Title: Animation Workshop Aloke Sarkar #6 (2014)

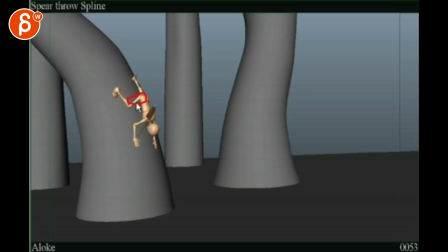So I would say on this, ease that out of it, but then the head would still look up. It would still be in the same position. So if I take this back, the head would be, you know, with the eye ridge here, looking this way, and this still be looking this way. And two frames later, then you'd start to put that head in.
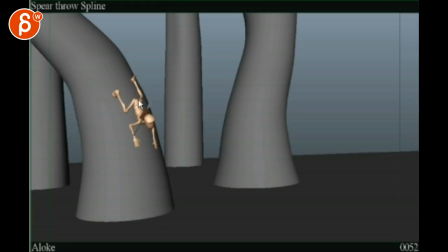So you would start offsetting things and show off more what happens. This comes first and everything else follows. Same thing with this hand, it's here. I can go back and forth and nothing happens. And here to here, it's suddenly over there. I think you can ease out of that just a bit more.
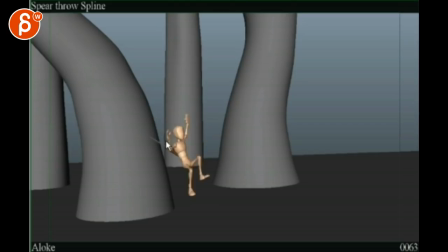It's not gonna be a sudden pop. The arc is nice. It's a good little exaggerated jump where it's kind of hang time. And then kind of gets sucked in.
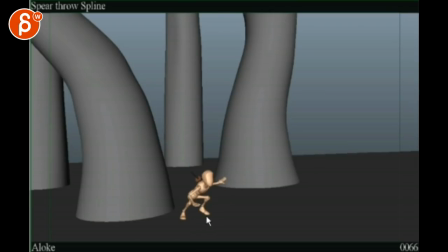This feels a bit soft. That's not too bad, actually. He's trying to be quiet as he lands with his foot. The only thing about this guy is that if that's a view from the back or the front, these are his toes, and that's the foot up, and that's the leg up, right?
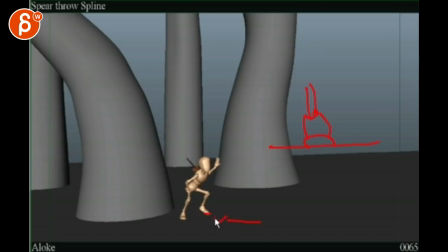Type of thing. That's the camera looking straight at the foot here. These are my awesome arrows. What you want to do is actually have it land like that, where the foot is tilted, and then over two frames gets to this.
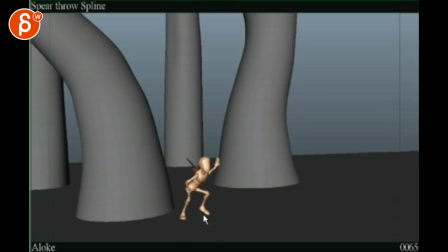So otherwise, it's too clean, computery, flat on. One of the channels probably at zero. You want to make the same thing with this guy. You want to feel that, you know, this could be tilted this way, following that leg.
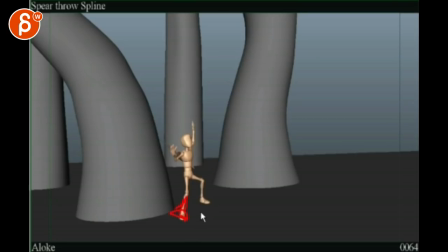Forearm, I'm exaggerating the size, but this would be like this, you know, and then you go flat over a frame or two. I think this is a bit weird to do overlap with your hand like this.
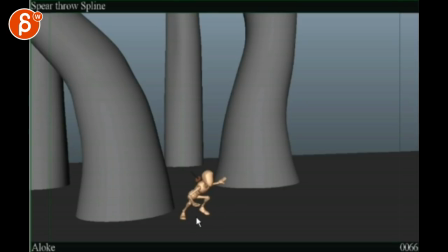I think given that you want to be quiet and have stability, I would actually go like finger first. Like this would be his thumb. It's just an awesome drawing. I gotta go back to practicing drawing so bad.
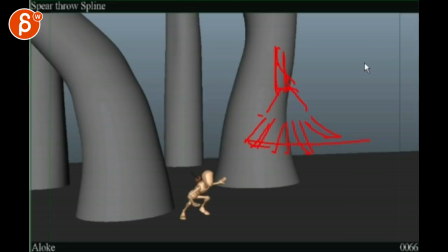All right, instead of this, right, this is the front view, instead of what you're doing where it comes down and then it's kind of like a foot, right? That's kind of, those are his fingers.
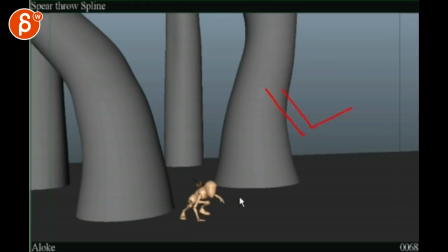Here, right? So this feels like this is what you're doing in fingers. This is the ground, as opposed to arm, wrist, thumb, fingers. It's more like a Spider-Man type of pose.
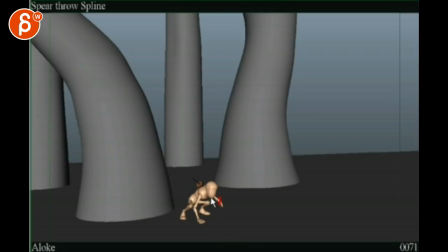I feel like that hand coming down stops around the same time as the head and chest, and then both go up at the same time. You would offset that. I would do boom. This comes goes down at the very end. Chest goes up first while this guy is still going down 2-3 frames, and then comes up.
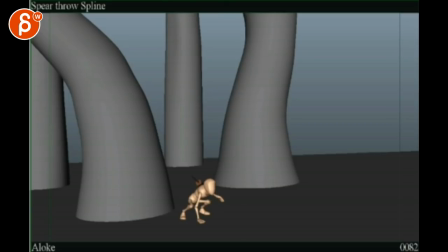You can always adjust it there. I mean, you know, fine tune it after that, but you want to have kind of a overlap, and this feels like down and up all at the same time.
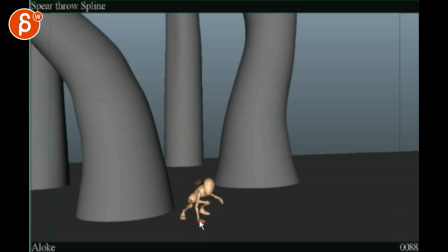Same thing here as with your foot. This feels like it's a linear key, your IK key on the ground gone, as opposed to take a smooth right off where, you know, this is your first key where fingers and wrist and the thumb, and then now you're already off where fingers are here, right? Something like that.
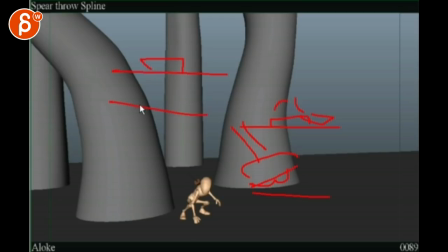But think about, this is your hand on the ground, and then it kind of peels off and fingers are still on the ground, and then you get to your pose where you got your wrist and then the fingers are
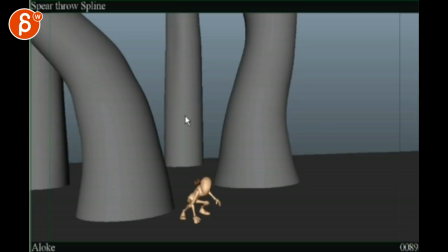off the ground, right? Not so linear. This is being picky, but I would take this guy and move it a bit over.